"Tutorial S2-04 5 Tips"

Hey guys, what's up? On today's episode, we're gonna show you 5 tips on how to get better video. All right, let's go. All right, tip number 1, always shoot with the sun behind you. What I mean by that is make sure you have your light source illuminating your subject.
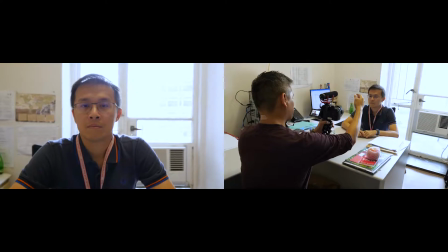So in this case, if you look at the framing, the background is overexposed.
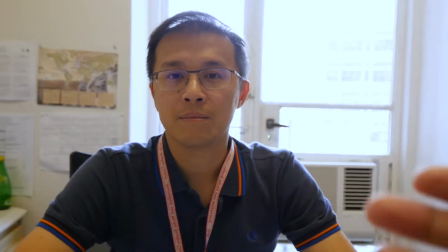There's no detail in the background. Jason is properly exposed, but the background, there's nothing there.
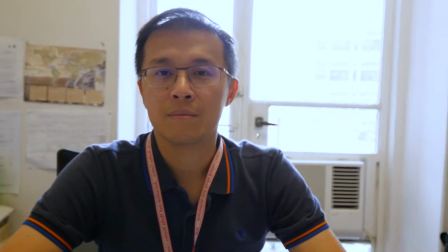It looks like crap. So how do you fix it?
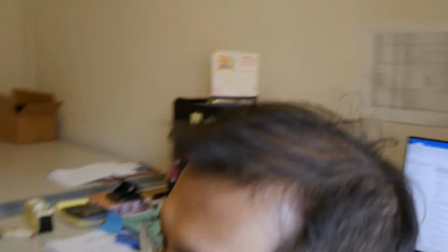If you go around and have the light source behind me and have my subject be illuminated by that light source, check that out.
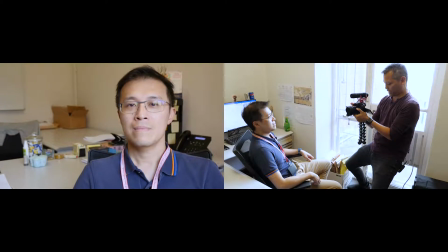Nothing is blowing out. All the detail is in the shot.
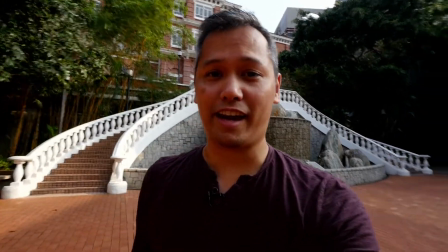Cool? All right, you guys want a second example? Well, check this out. The sun is not illuminating me.
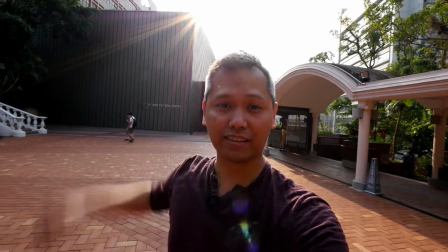I'm the subject, it's illuminating my back. And what's happening? The sky is blown out, I'm in shadow, and it's kind of hard to see what I want to show you.
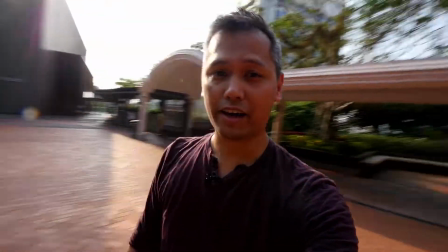But if I have the sun illuminating me,
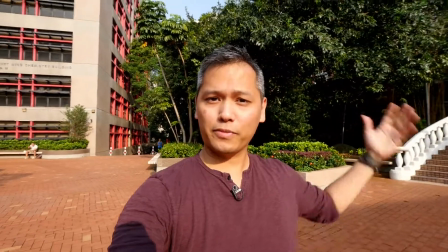check out all that color that pops because the sun is illuminating the background, illuminating me. It just looks much better. Tip number 2, framing, framing, framing, framing. Check out these examples.
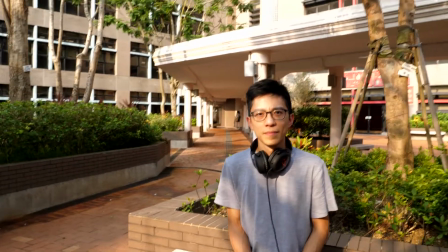Number 1, if you want to frame someone, make sure you don't give them too much headroom.
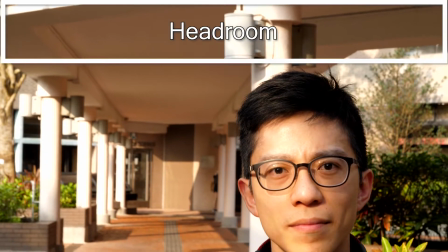Like in this example, right? There's too much headroom. Don't chop off at the joints.
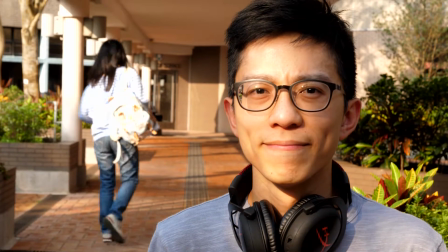Give them a little bit more body if you're gonna do that, right? So that looks pretty good.
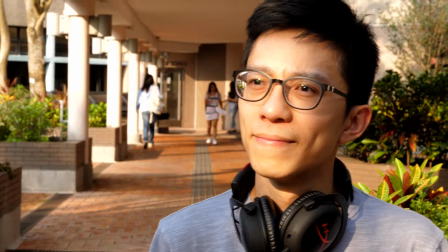Another tip, make sure you give him enough looking space. So in this case, he has enough looking space right there, right?
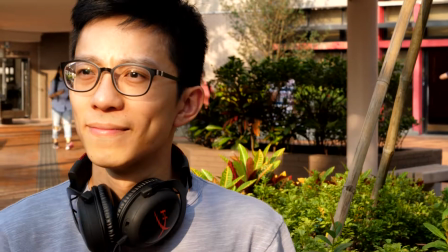Don't do this. That looks like crap. Do that, looks better.
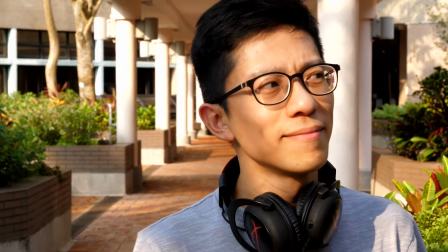Cool. Also, another thing, don't make the shot too profile. So if you're looking the other way, Roy, right?
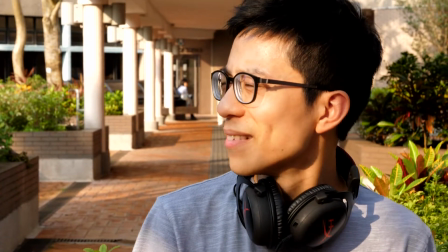That's, what kind of, who's he talking to? Who are you talking to? Who are you talking to?
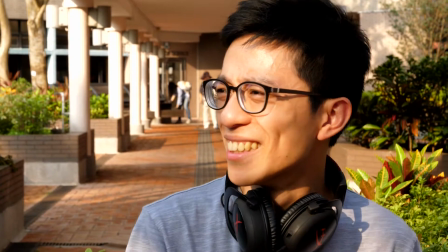I don't know. Right, who are you talking to, right? Don't do that. Tip number 3.
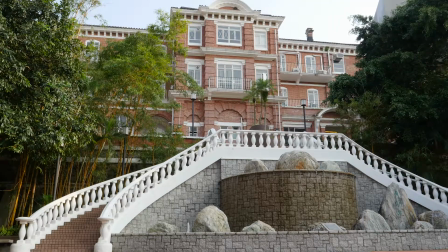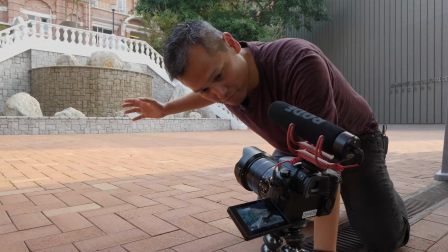You don't want long shots of nothing moving. It's boring.
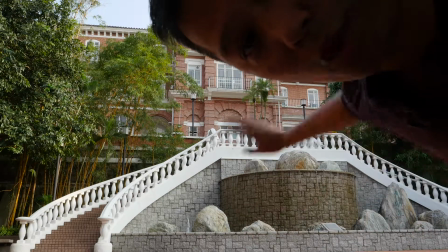You only need 7 seconds, so 30-second vistas like this, boring as remember that. Am I even in shot? Which gets me to tip number 3.5. Shots of stuff that doesn't move is also boring AF, like this. Bored yet? Which gets me to point number everything. Video is the art of movement. If there's no movement in your shots, you probably should just do a photo.
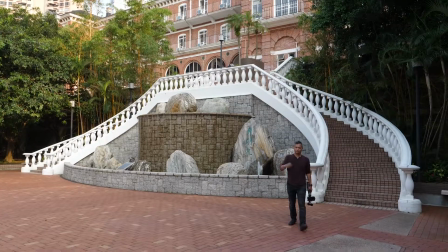All right, cool. Next tip, number 4. Every time you're shooting something for B-roll, take a wide shot and a close-up. It's gonna help you in your editing and make your life easier when you're cutting up sequences. All right, so check this out.
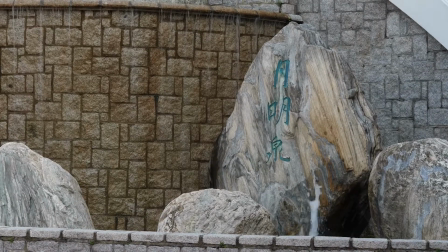Wide shot, close-up. Wide shot, close-up.
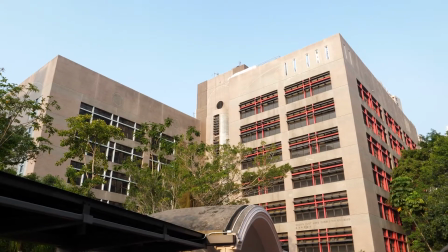Wide shot, close-up. Tip number 5, if you're shooting someone, make sure their eyes are in focus, right?
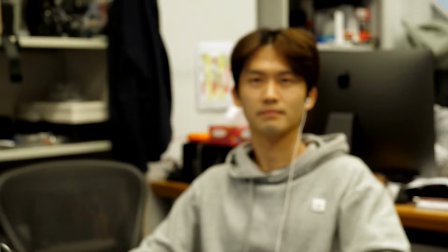So check this out, right? So this is out of focus, no good. This is in focus right there.
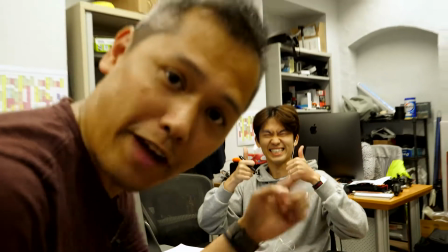Make sure his eyes are in focus. So that was 5 tips on how to just make better video. Where? Cool? All right, Sangmin, take it away!